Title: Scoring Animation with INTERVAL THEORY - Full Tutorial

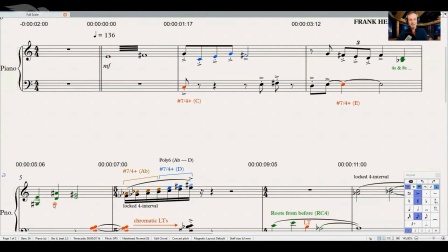But you can see clearly out of a sudden, if you just looked at the notes without any explanation, there are a ton of accidentals, and it's not really clear why we have an F sharp, an F flat out of a sudden. Simultaneously to the F sharp, we have a G flat, which doesn't make any sense.
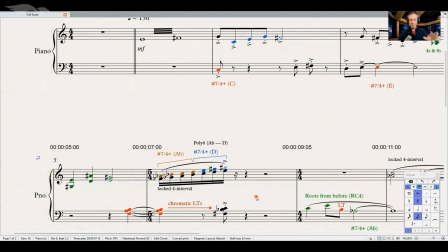But now that you know the gathered elements that I'm just placing on the canvas, it becomes clearer. So I even thought, since I like the 4 interval, let's make this scale tone line a bit thicker and even more interesting.
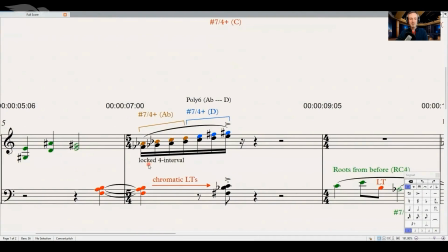So what I like to do in that case is I pick a locked interval. I picked the 4 because I based the RC on my 4 interval. I will explain these guys in green in a second. And it all follows a very similar concept.
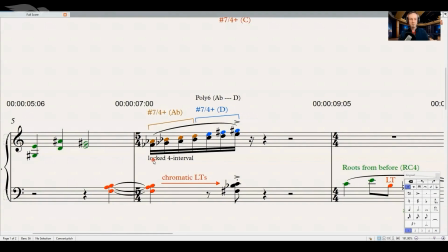So I want to stay consistent with that musical description of the sonic world. That is why I just wrote a locked interval below the color-coded notes, and that is what it sounds like.
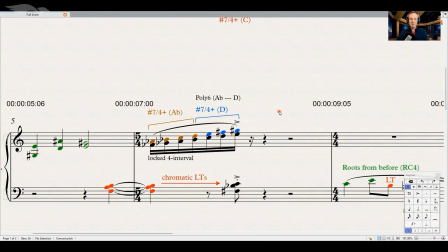It doesn't sound like this all comes from the same scale, I know. But then when I get to the last guy here, I wanted to have this emphasis also in the lower register. So the question became, how can I move into something that
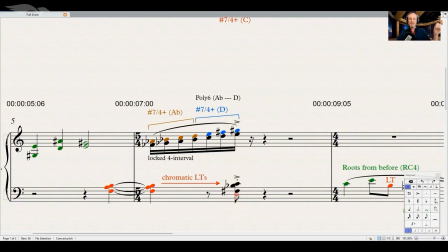supports the end of the run and still has something that fluently leads into those notes? So that is why I wrote this guy first, and then these guys in red after the fact. And they are all chromatic tones. So I have the F going into the F sharp.
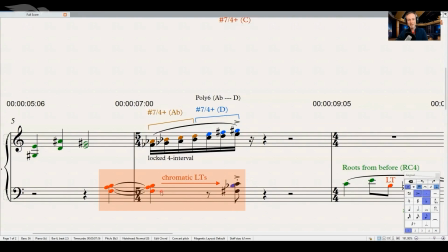I have the A going into the B flat. I have the natural B going into the C note. But I wrote it from right to left. I wrote it in reverse.
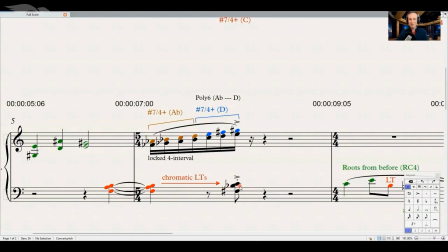So that is a very good concept if you don't know where to start, but you know exactly this is where I want to end. It sounds like expansion because it is. I'm loving it.
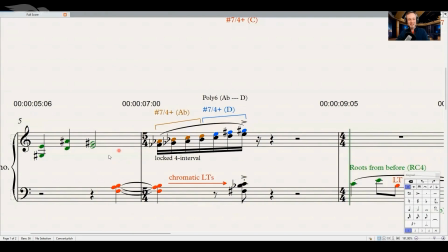And that is pretty much how I got to these guys down there. Now let me cover what happens in green.
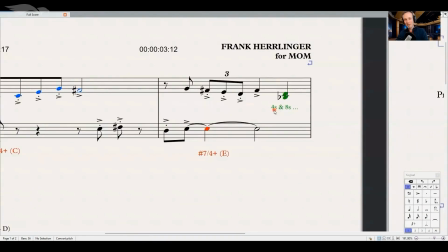This also follows our 4s and 8s. So I picked this guy, which is the 4, B flat and D. From there, I go to a position change.
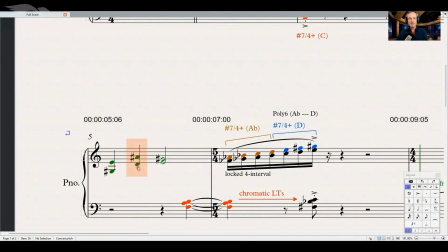So that is an 8. Here is another 8, and then I go to my 4 again.
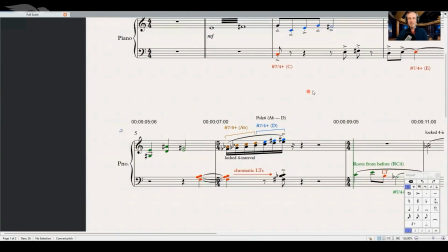And I picked these tones. We can actually see how they connect to the E root tone.
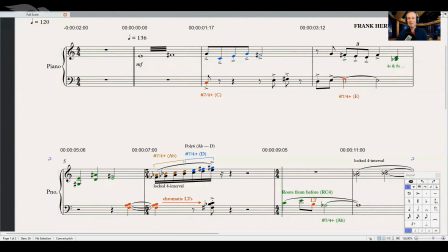The top guy is scale tone -7 because we are still on this scale right here. So that is -7. This guy is the root. This one is scale tone 4 plus. This guy is scale tone 3. So that is what I wrote first. And then I used my 4 or 8
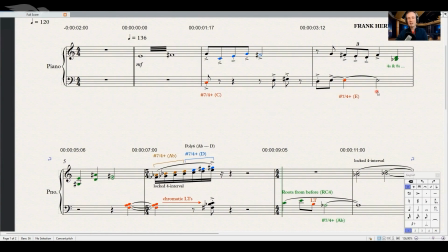downwards to make it a bit more interesting and have it a bit more as a thicker line, so to speak. And I also want to play you this thing real quick. So that is exactly what I meant by filling material.
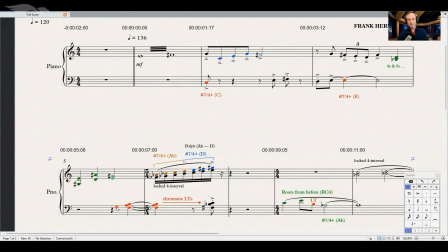This is just stuff that you won't remember, I understand, but it's important to have something that leads you from A to B. So that is why I'm using these 4s and 8s in there.
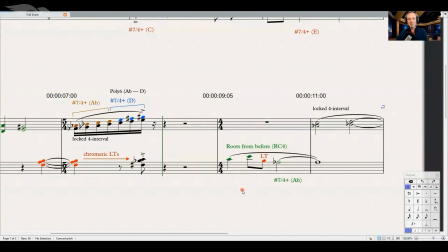So let's quickly come back to some of our roots. And that happens right there.
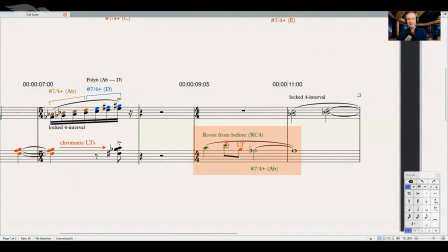So that line is, again, the root cycle 4. We have the C going up to the E, going up to the A flat, although I'm using an octave position. I wrote this guy after the fact, my leading tone, to create a better line.
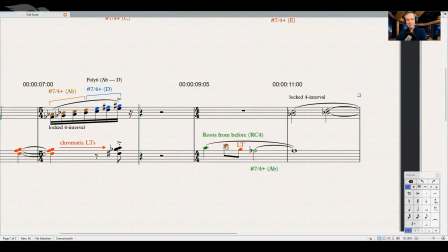So if I would not have done this, let me show you that. It would have sounded like this. Not very connected. Now let's hear it with the leading tone.
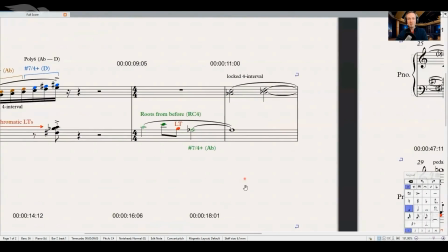Sounds way better.
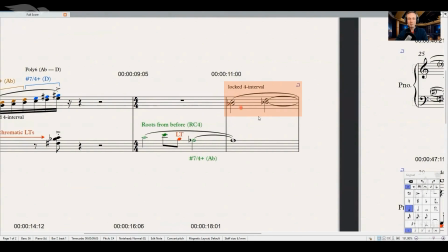And guess what is happening on top? A 4 going to a 4 in parallel. And it won't surprise you because you know the sound already by now. We are 11 seconds into this thing and all what I'm presenting to you is the 4 interval.
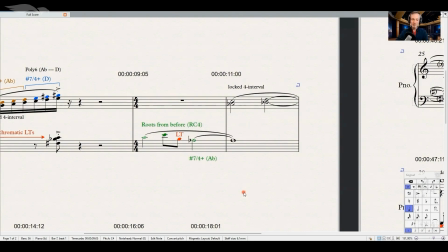That is really the fun part as the composer, because to me, the story is pretty clear up to that point,
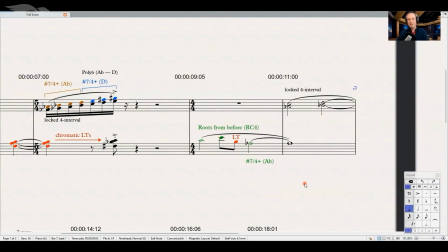and it probably sounds consistent to the audience, although it doesn't follow a specific key.
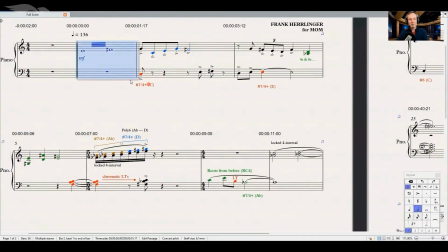And let me just show you this in context up to this point. Please excuse this sloppy playback. This comes from my bad audio driver. Sometimes it sounds like a 3-year-old would play the sketch, and I apologize for that. I don't know any better way right now to solve this.
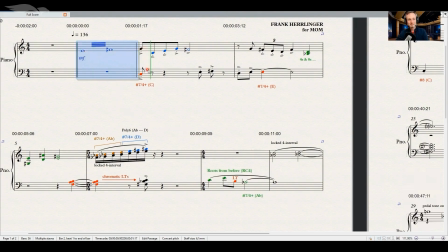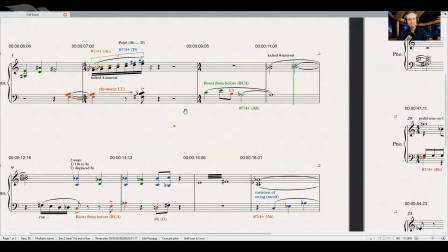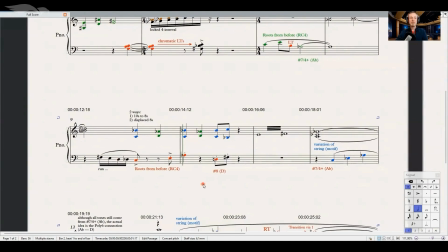So from here, actually, I think that's the moment where she realized, okay, this tastes delicious.
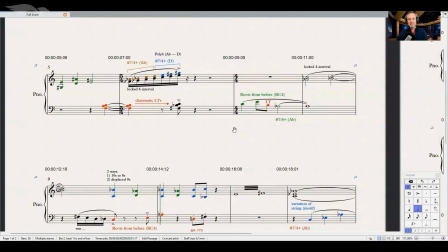Now she tasted the ice cream. So that is the moment, I think, here where she got this thing into her mouth. And then this needs a little bit of a break and a different flavor.
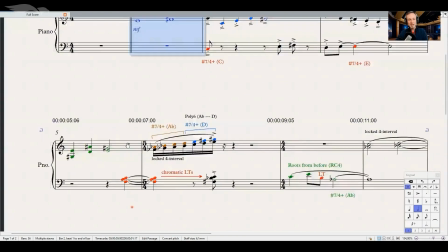And I will do this in the orchestration. However, all of those elements that we are looking at, they are still following the same concepts.
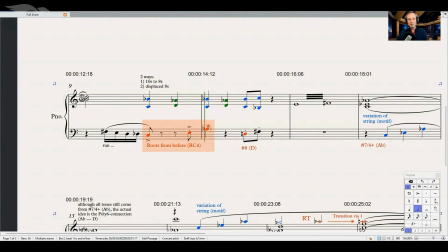We have our root cycle 4, so that's the C, E, A flat. Then this guy here, that is a little bit different, I understand, but it's a 4 interval still, the D going to the F sharp. Now I want to explain what is happening up there, because there are 2 ways how you can look at this.
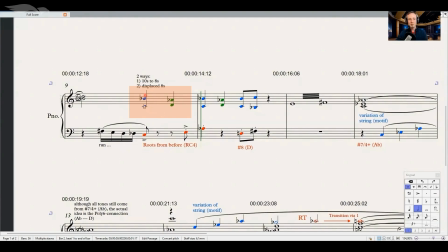The most obvious way would be to determine that interval, the vertical one, which is a 10, and this goes to the 8, and it goes back to the 10, to the 8, back to the 10, and then into open harmony, that's a 14, which is a 10 in open harmony.
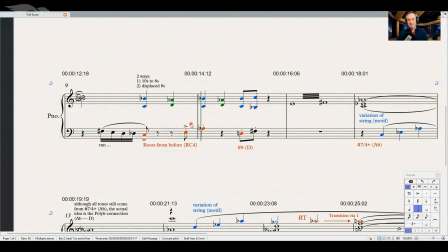But still, there is another way of looking at stuff. What I had in mind is actually this.
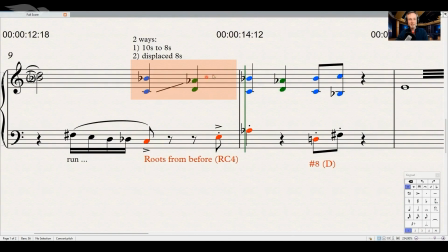So I have the C and the A flat as a pair, and then I have the B flat and the D as a pair. And if you look at the distances between those guys, that's an 8.
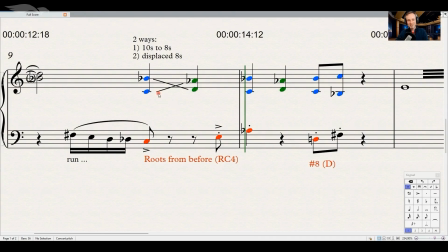That's an 8. And that is what I did before, which means I wrote it so it all went in parallel, up and down. That was my first idea. Let's move the 8 in a parallel way. It's not very interesting though. So let's make this a little bit more interesting after the fact.
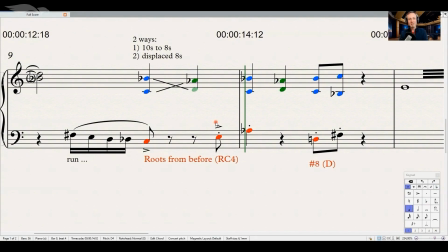And I did it via displacing those tones, and it happened this way. Now we have a 10 moving to the 8, but it was not my base of thinking actually.
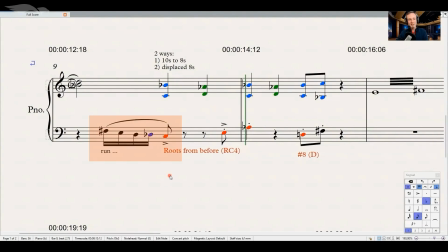So that is just a little scale tone run with a leading tone, a chromatic leading tone into my root tone. And again, I wrote this thing also after the fact. So I don't worry about any run the moment I sketch it.
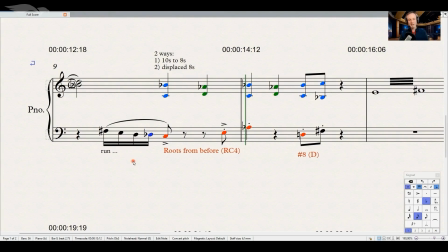I see runs as a nice way to connect my points that I want to highlight after the fact. And then I put these things in reverse, so that I can smear the energy a bit more into other places so that it sounds more connected.
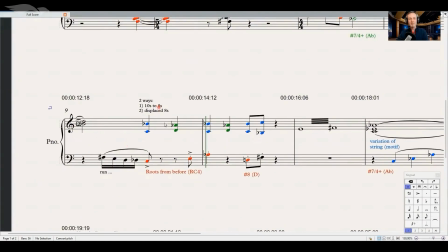But when I write these sketches, definitely I'm not writing all of those details linearly as I move through it.
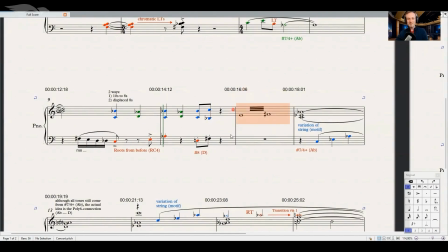Now, when we get to this guy here, this was a filling moment again.
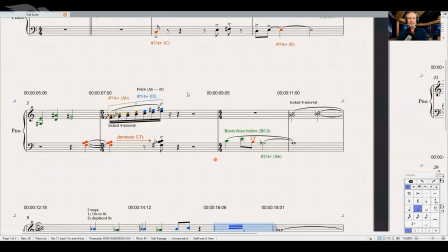And I realized this reminds me of something. Yes, I did this in the beginning.
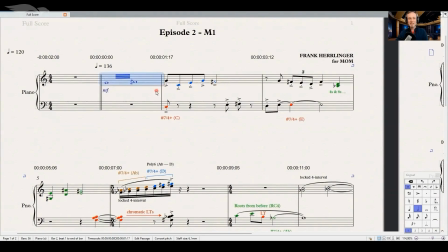So guess what? Let's come back to our theme.
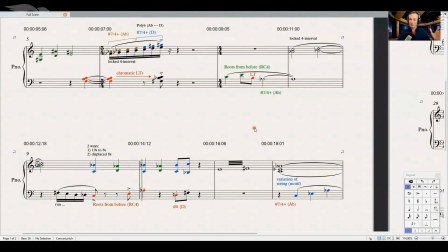So this element in the beginning has now grown to a little plant that I can reuse after 18 seconds.
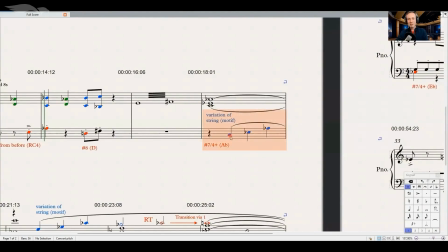And I want to still change it a little bit. And I put a variation of my motif into the lower register.